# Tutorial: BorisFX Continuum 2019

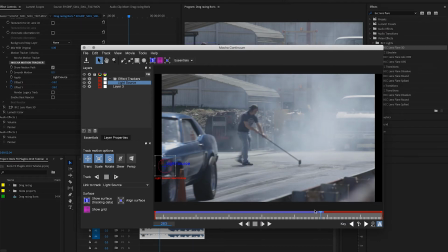245s
It's more on the fender than it is on the actual light bulb, but it stayed very close. And we don't have to have this perfect, and I'll show you why in just a few moments. So eventually the light actually goes off screen, and once it did that,
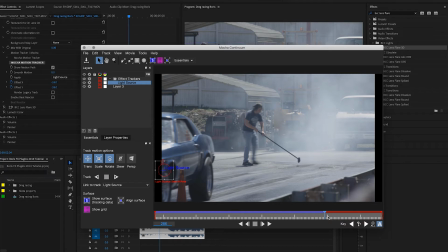258s
it gave me an error and said it's failed because that object is no longer visible to it, so it can't keep tracking. And that's fine because, again, it's off screen. If it's off screen and it's supposed to be an actual headlight, we want it to disappear and not be visible after the car leaves the screen.
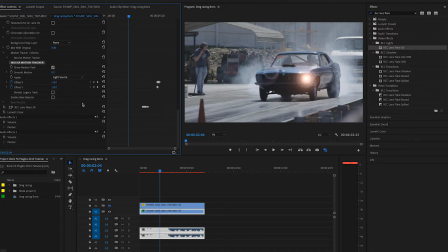274s
So after I did this for the right headlight, I did the same thing for the left headlight because the car shifts a little bit diagonally, and you'll see that when we watch the clip at full speed. And so the lights aren't moving at the exact same rate. So I couldn't just duplicate this effect and shift it over so that it was two lights.
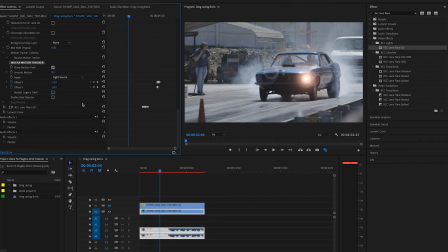292s
Although they technically stay in lockstep because the lights are on the same plane, they don't move visually on the frame in the same way, because your perspective changes a little bit as the one headlight becomes closer than the other and vice versa.
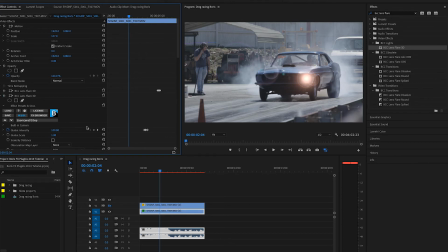309s
So I actually applied an entirely new effect of this lens flare.
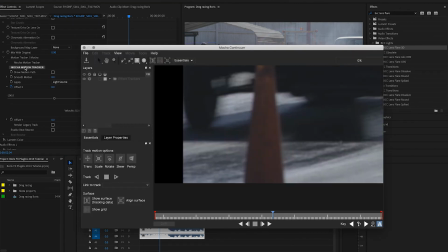313s
I went into Mocha, and as you can see again here, I have tracked a second light.
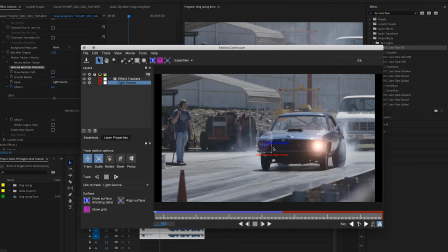319s
So this is the left or the passenger side light. And again, it tracks it as far as it can, and this one leaves the frame before the other one.
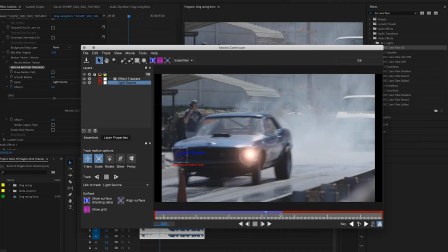327s
So it ended slightly earlier in the frame, and as you can see, it's still trying to track here, but I've already lost it.
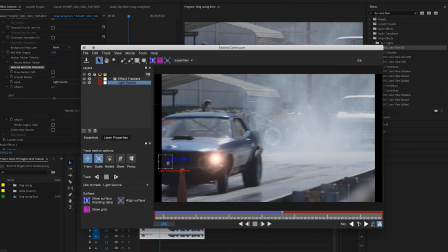333s
And again, that's okay, and I'll show you why. So let's close out Mocha.
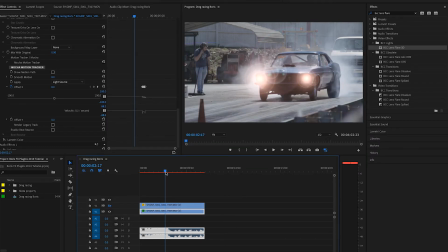338s
Now, once we get to that part in the video, let's skip forward there.
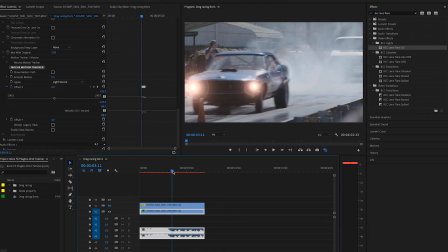343s
All right, so right about here, this is where the first headlight, the passenger side, begins to go out of frame. So once we get to that point, I found the exact frame where the light actually began to leave and the keyframes clearly were off and it started to jump around.
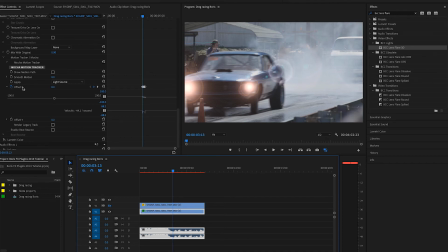360s
And as you can see, I have my keyframes pulled up here where I started to adjust the offset. This is under the tracker settings, so if the light was placed on screen in the top left of the frame, but it needs to move to the right and down, I would use this offset, the X and Y, here and here, to move it over and down.
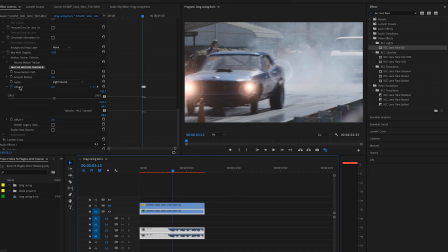378s
So the motion tracking, it would still follow, but it would be starting from a different point. Think of this as like an anchor point. So sometimes when you place something on the screen, you can move the anchor point around depending on whether you want the object to be anchored on the side of it or in the center. In this case, I'm essentially moving the anchor point to the side.
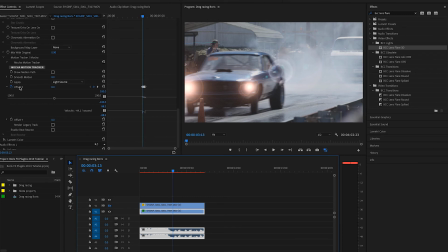396s
So again, when it hits the edge of this frame here, I need to change the X offset and in some instances the Y offset as well. That way it actually travels off screen at approximately the same rate to look realistic.
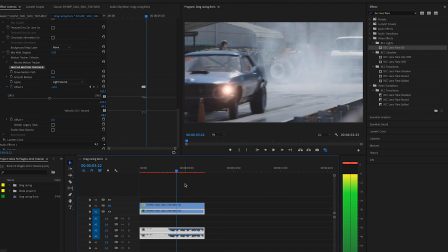409s
The other thing I did was, because of the lens flare that shows up in this shot on the screen, as you can see up here, I wanted that to go away, because if it's out of frame, it shouldn't be hitting the lens and causing lens flare.
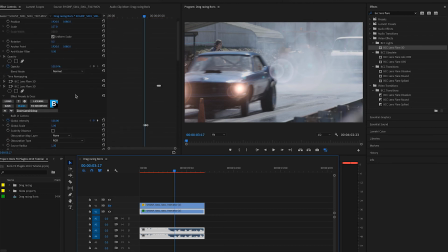422s
So what I did was I went up here to the global intensity, which essentially just is like opacity, and again I set a few keyframes, and as it goes out of frame, it begins to drop off until when it's finally out, it's at 0. So that lens flare is no longer on screen.
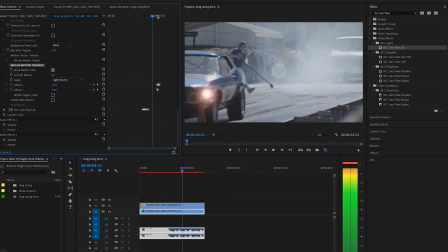439s
And then what I did for the right headlight was the same thing, but slightly adjusted based on the actual movement of the car. So you can see about right here is where it starts to go out of frame.
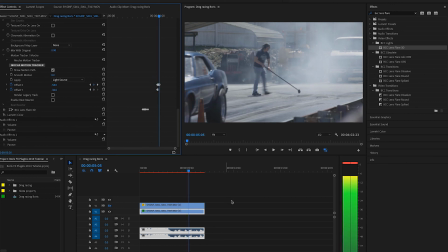455s
And again, I did the same thing. I offset it, X and Y, depending on what would make it look realistic.
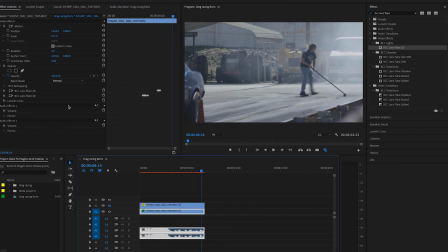460s
And then I tapped that global intensity down to 0 with a few keyframes so it sort of fades out as it moves out of frame.
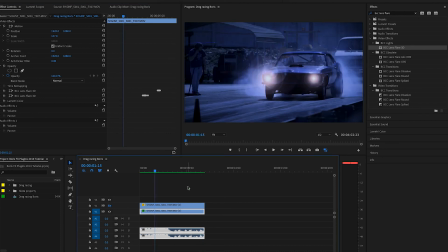466s
So what you end up with is something that looks kind of like this. So there you go, those move out of frame. And then the piece de resistance was making it look like it was actually at night, because why would you use headlights if it was day on a racetrack?
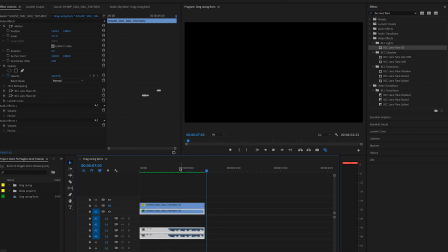483s
And the final product actually looks like this.